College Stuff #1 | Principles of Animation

Hello, children. Today I'm going to be talking about the principles of animation. The principles of animation are a set of 12 principles devised by Walt Disney Studios. These principles were developed to make animation more realistic and entertaining. The particular principles I'm going to explain today are scorch and stretch, arcs and anticipation. You will now watch a short animation. Afterwards, we will look at it in more detail and highlight where each particular principle was applied.
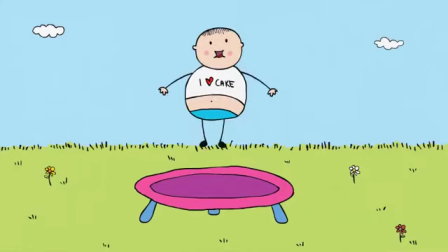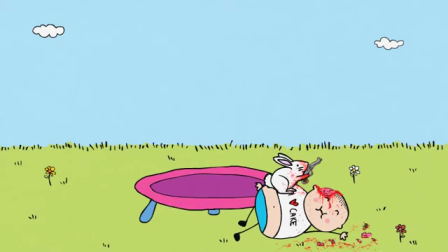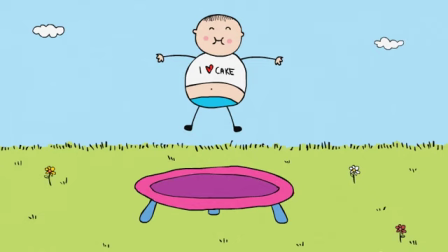[0:47]
Now let's take a closer look. The first principle we will look at is the most important one, squash and stretch. Squash and stretch is a way of deforming an object such that it shows how rigid the object is. As you can see, the child has a very fat belly.
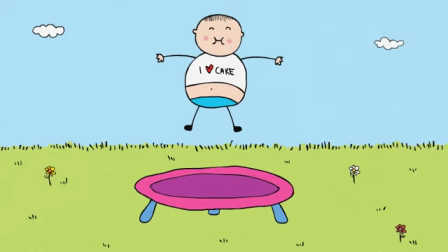[1:04]
His belly is squashed and stretched to an exaggerated degree to add comical effect. Watch his belly go! Squash! And stretch! How extreme the use of squash and stretch is depends on what is required in animating the scene.
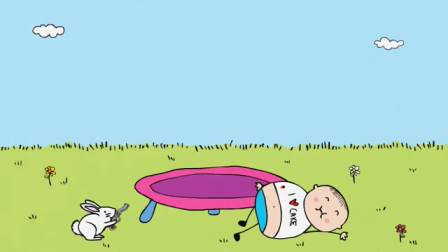[1:22]
The next principle we will look at is arcs. Arcs give animation a more natural action and better flow. As you can see, the bunny's movements follow an arc. Let's see that again. Watch how the bunny's movements follow the arc pattern shown on the screen. Get a load of that!
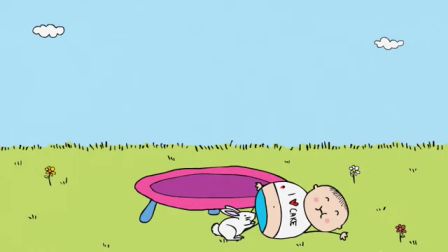[1:40]
Finally, we will look at anticipation. Anticipation is a preparation for an action, and it can be applied in many ways. In this particular animation, the use of anticipation is to lead the viewer's eye to prepare them for the action that follows.
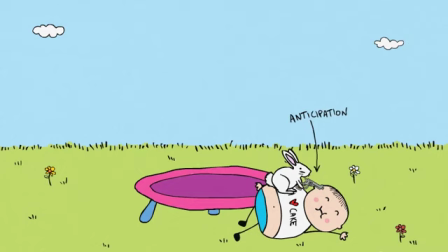So, children, I hope you learned something today. Next week, I will be explaining three more principles of animation: timing, staging, and appeal. Catch you on the flip side!